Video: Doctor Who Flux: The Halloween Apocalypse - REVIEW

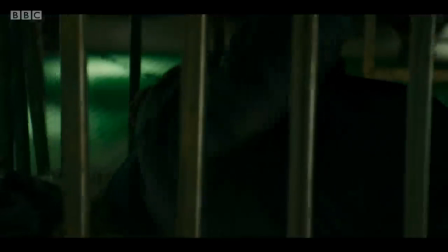I've seen a few criticisms of this episode that say that things just happen to Dan Lewis, as opposed to him being proactive, but this gives me Donna Noble vibes,
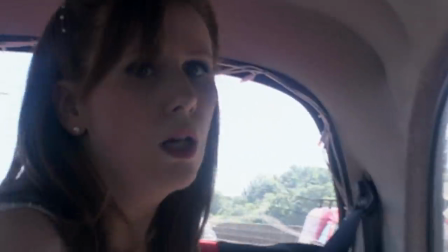where she gets snatched away on her wedding day in the runaway bride and has adventure thrust upon her i think dan in this scene
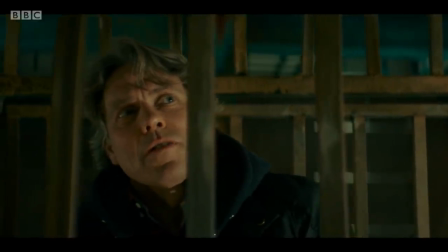pointing out that he's obviously important and needed alive helps to give him some agency but his proud demeanor comes into play with him claiming
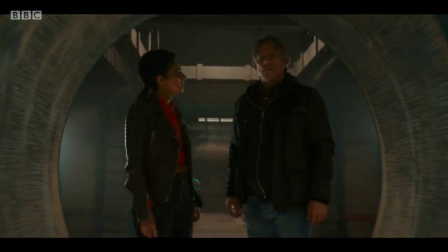on behalf of the human race that they don't want or need the lupari's protection but yeah craig ells is so good here and i love the carnivista i hope
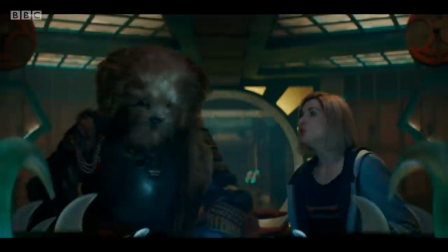he continues to be a presence throughout the series but i'm a bit worried that he might not find any room or time because we've also got a lot of plot
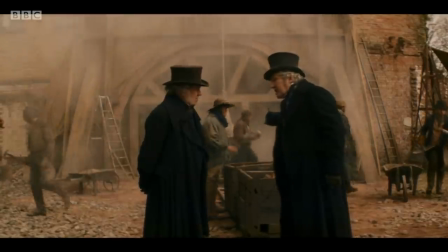threads here so let's just race through them now like i said before the joseph williamson stuff probably only existed in this episode for
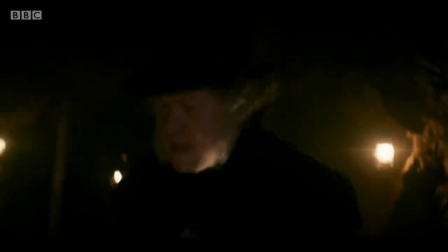that liverpool transition it reads like the opening scene of a future episode in flux and maybe it was just bolted onto this one as a
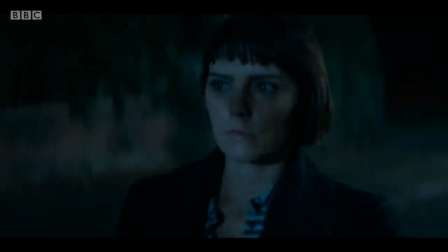prologue we've got the weeping angel scene which did not emotionally affect me because i've not got a clue who this claire woman is but it does color me
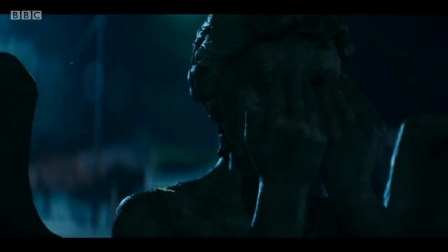intrigued i guess she definitely recognized the angel or at least knew what to do around it but what i loved about this scene in its own bubble is the domesticated
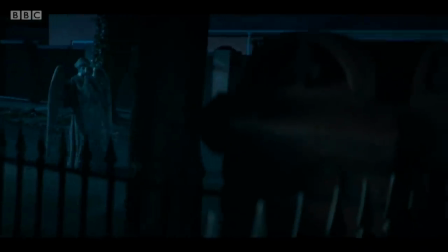setting we've not really seen that since 2007's blink the weeping angels in a relatable location trying to fumble for door keys to your
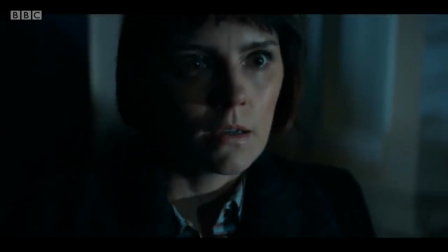own home and can't see what you're doing because you need to lock eyes with the angel that grounded relatable scenario it did wonders for this scene i'm also
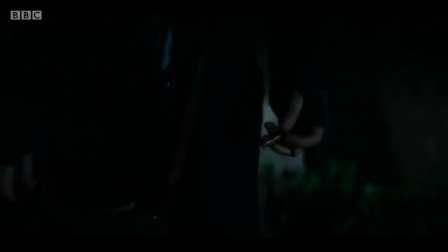assuming that there is another angel nearby that's why the angels cover their eyes after all i am curious how general audiences reacted to this scene
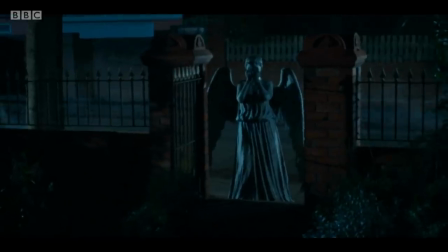because i'm going to assume that the weeping angels are just so inherently iconic from the past eras that their mechanics did not need spelling out
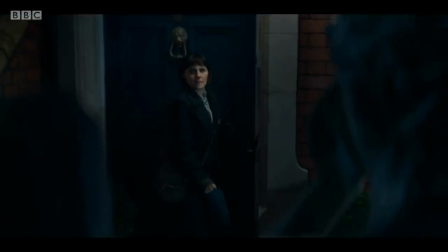in this episode like were there millions of people watching this episode who just had no idea what the weeping angels were or has their rule set been absorbed
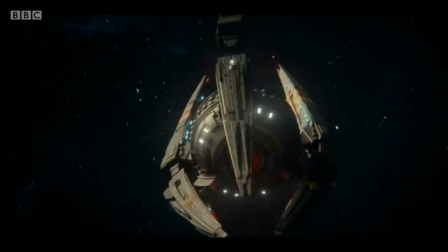through osmosis kind of like the gremlins i guess we also have the sontarans 30 trillion light years
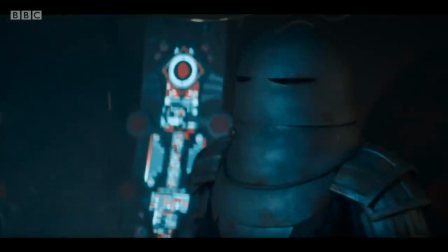away preparing for war we've got psychic surveyor crager played by dan starkey warning
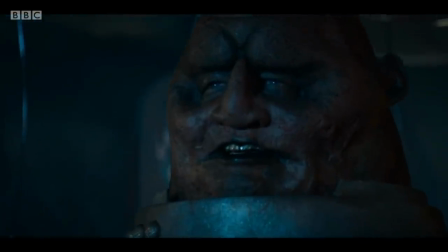commander richshaw played by jonathan watson about the impending flux and i love
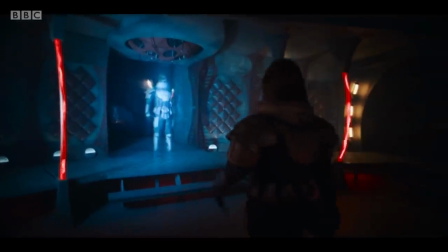these two these absolute mad lads you look old my
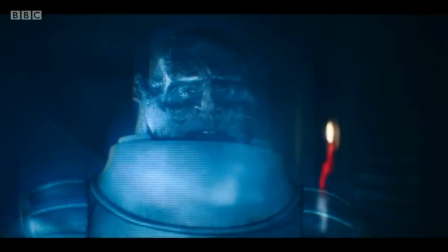mission has withered me it is true really you look disgusting yes well no fine dwelling on it really disgusting
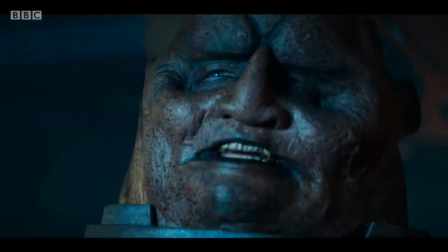i can't believe rickshaw actually stuck his tongue out like commander lynx in the time
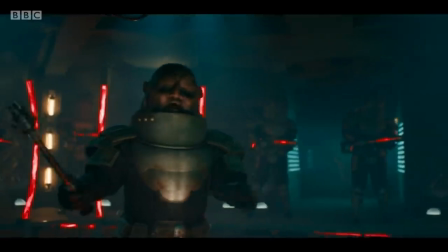warrior way to commit to the bit but yeah i love the santares already and i'm looking forward to seeing
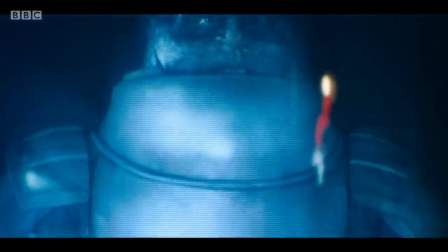them in action next week also side note because of this appearance Dan Starkey is the first actor of the show's revival to play separate
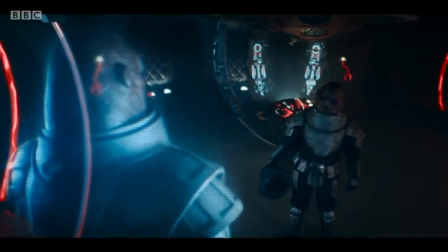characters on screen during all three showrunner eras with Dan Starkey playing three different Sontarans under Rosalty Davis,
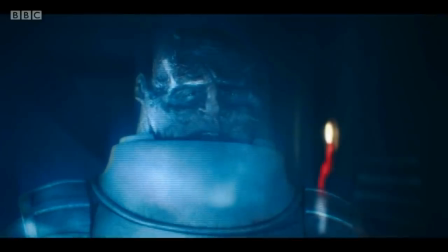Stephen Moffat and Chris Chibnall. What a legend. Now this Sontaran scene is pointless to the plot but the humour and the character on display
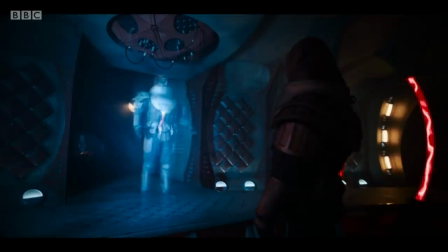makes it work or at least it means I'm enjoying watching it even if it's not really moving anything forward.
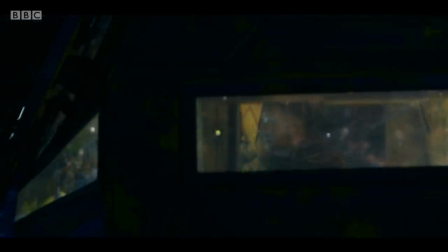Unlike these scenes with vinda played by jacob anderson which uh
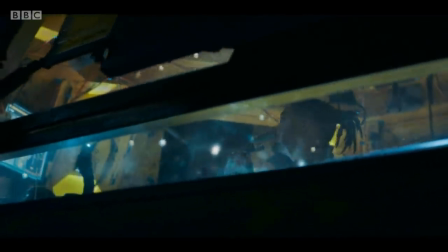yeah chibnall's heavy-handed dialogue really serves as a detriment here i think
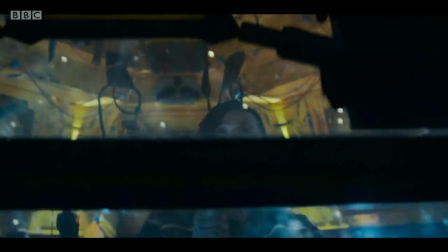the delivery and the content of just the information that vinda is reporting already
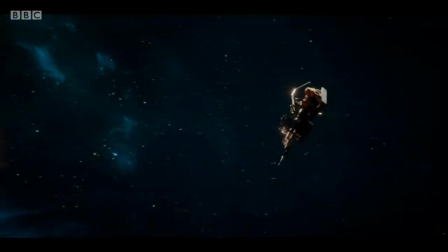hits home the fact that he is doing what he perceives to be a useless job for
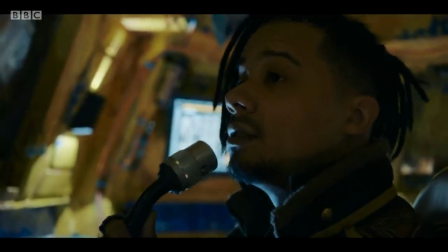over 21 000 rotations on outpost rose just have the dry information and the aggravated sign-off In all other respects,
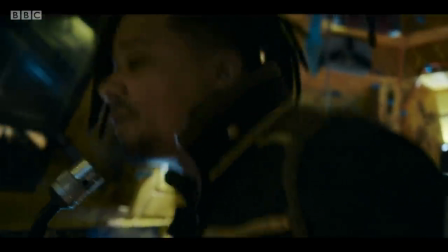I conclude this report with my usual sign-off request, that you all go to hell.
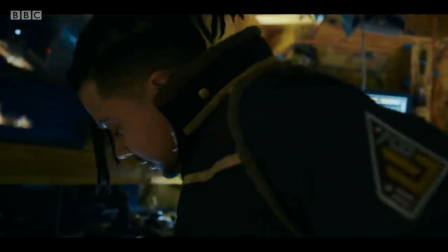Don't have the sardonic commentary and the aggravated sign-off.
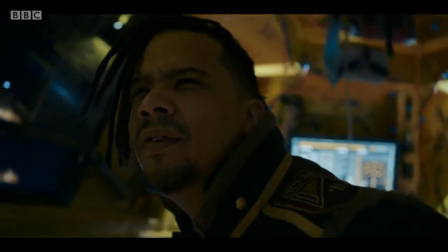It just, there's so much telling and no showing for a scene that the audience already has no emotional attachment or context to.
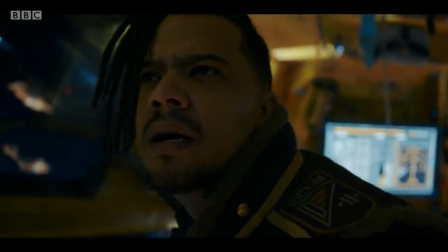Like I said earlier, I felt no more attached to this guy than I did the two at the Arctic Circle outpost.
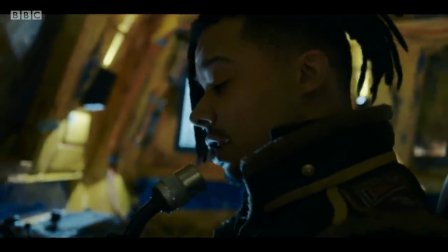It's only because I already knew that Vinda is going to appear in future episodes that I felt obliged to pay attention.
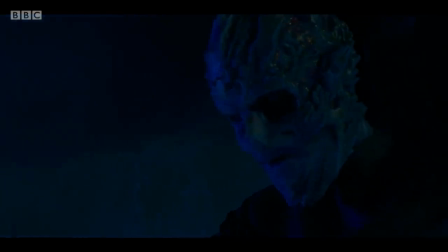But let's talk about an underrated aspect to this episode and that's The Swarm,
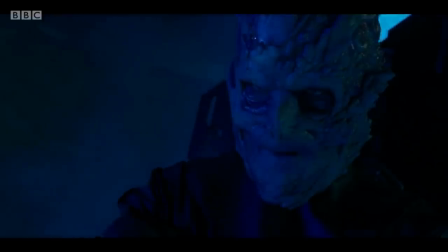played by Matthew Needham when he's imprisoned but morphs into actor Sam Spruill when he escapes.
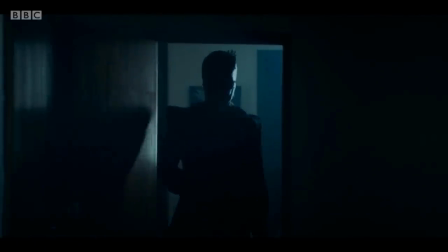I love the silhouette he has in the dark room when he arrives to pick up his sister. The makeup job is unique and interesting to watch Spruill perform with.
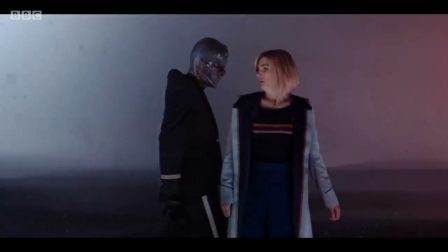I like the voice and his gloating attitude when he speaks to the doctor how he almost tries to brush himself up against the doctor almost like he's getting
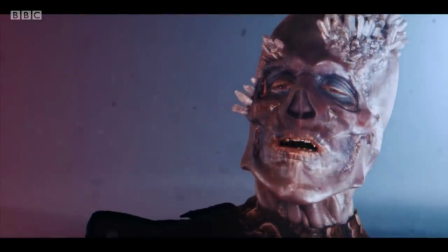ready to dance it's a really fully formed physical performance here the
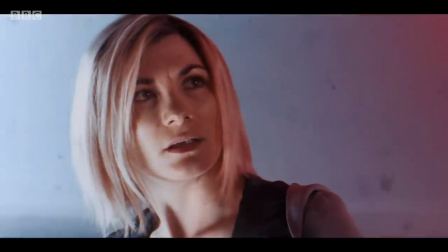tease of the swarm knowing the doctor's strategies and their prior encounters that he
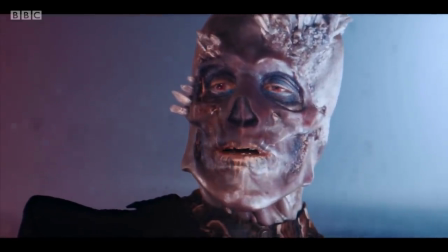can use against her is really interesting and i look forward to seeing it play out and how it ties into the doctor's
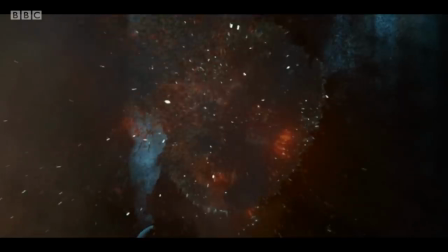lost memories the disintegrating effect that's associated with the swarm as well is really creepy,
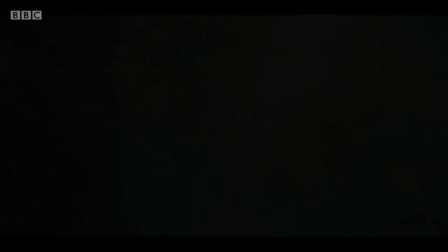like real behind the sofa stuff, as is the shot of them in that underground cave at the end where they've taken Diane.
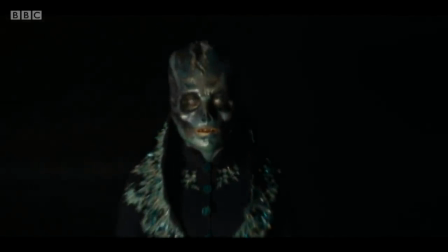I worry that they won't get much time to shine in future episodes though,
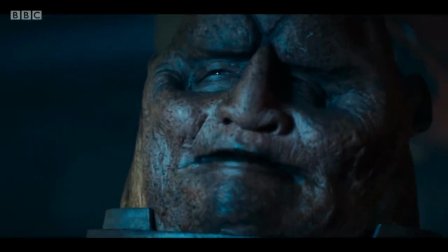especially with the much more superficially entertaining Sontarans and the already established fan favourites, the Weeping Angels.
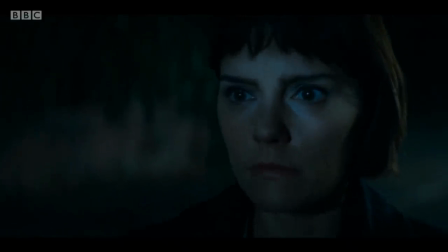But what I can say for now is that the MVP of this episode is Jamie Magnus Stone, the director,
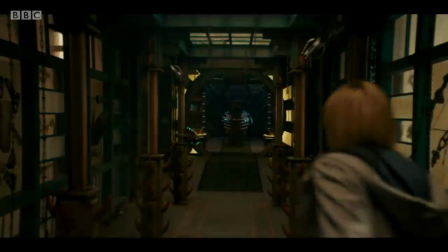with cinematographer Robin Wennery. now you can say what you want about the narrative cohesion how
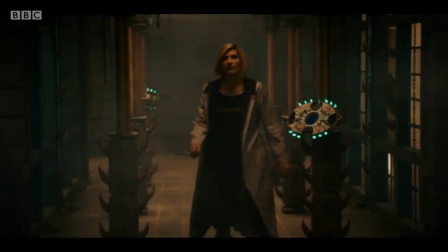this story throws a lot at the audience in a pretty haphazard way however i think the work of
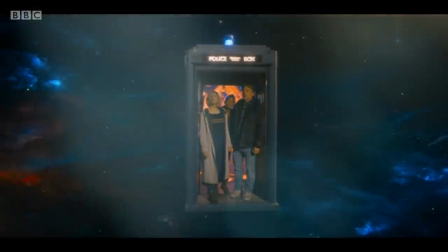magnus stone whenery combined with editor joel skinner makes it feel visually
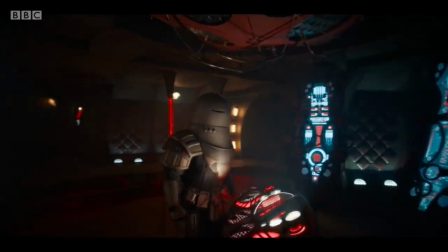cohesive how all of these elements feel like they belong in the same universe in the same
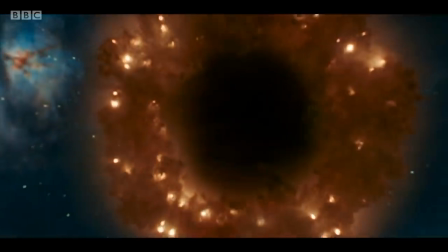story the transitions to the doctor's mindscape the imagery of the flux dissolving
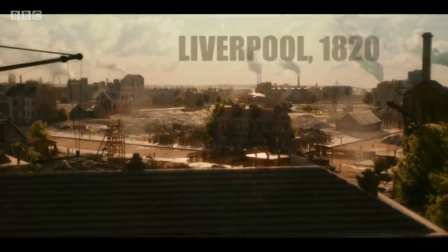worlds the depiction of victorian liverpool next to modern day liverpool it's wonderful
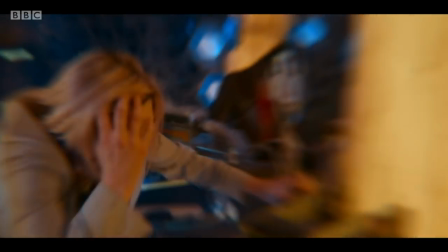like this shot here where the doctor first makes psychic contact with the swarm this looks
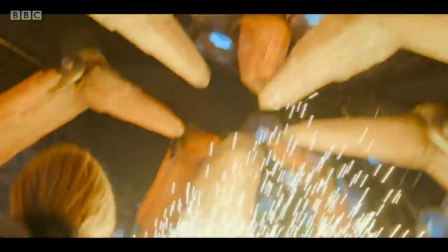like one shot it's brilliant that's
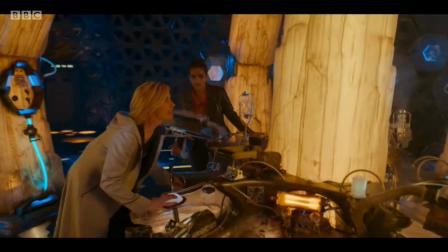the fourth time i know this is the simplest trajectory earth we should be there already what's wrong with you
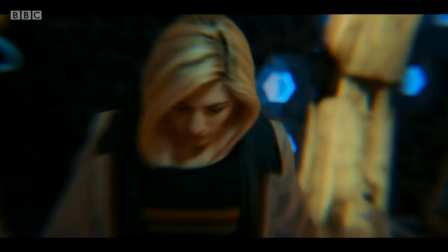it's like a connection reactivating doctor i love this shot of the doctor
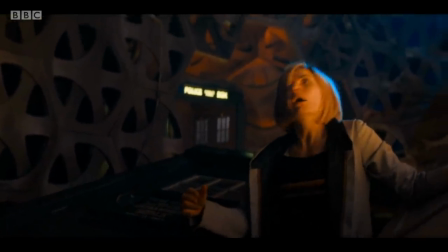opening the tardis door and appearing on the tardis floor with the actual door behind her the leaking tardis the tableaus towards the end as the
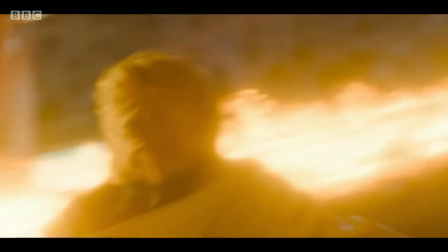tardis attempts to outrun the flux and the last ditch effort of the vortex energy the episode has such a wonderful feel to it it feels like we're back
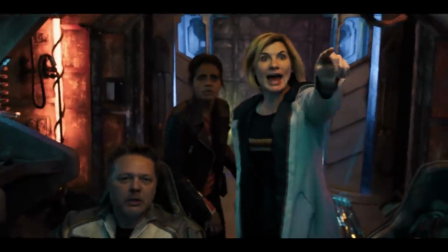to the series 11 style of clarity and energy almost like the ghost
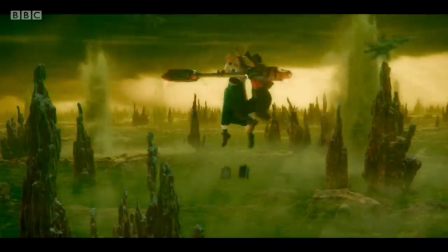monument directed by mark tondray i even enjoyed the ridiculous escape sequence at
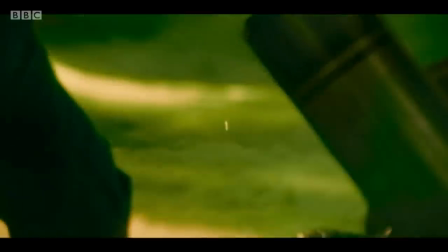the beginning especially the wizard of oz homage with the doctor and yaz riding
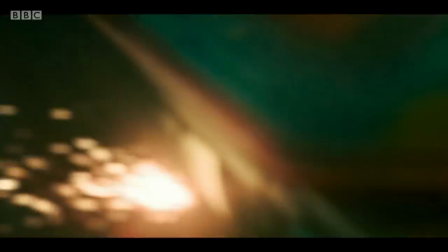broomsticks in the storm though i think having this be a carnavista escape trap feels
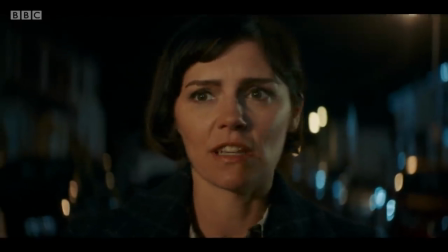a bit strange considering what we learn about him later segan akinola's music is tense throughout and i love the sense of dread he invokes in the closing minute
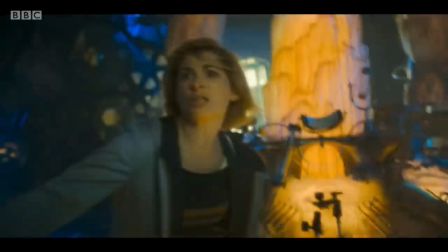of the episode capped off by this brilliant delivery from jerduitica with one of the coolest implementations of the opening note of the theme song to
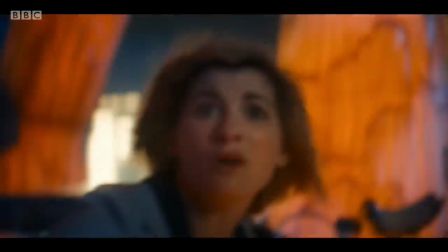bring us to the credits the end of the universe and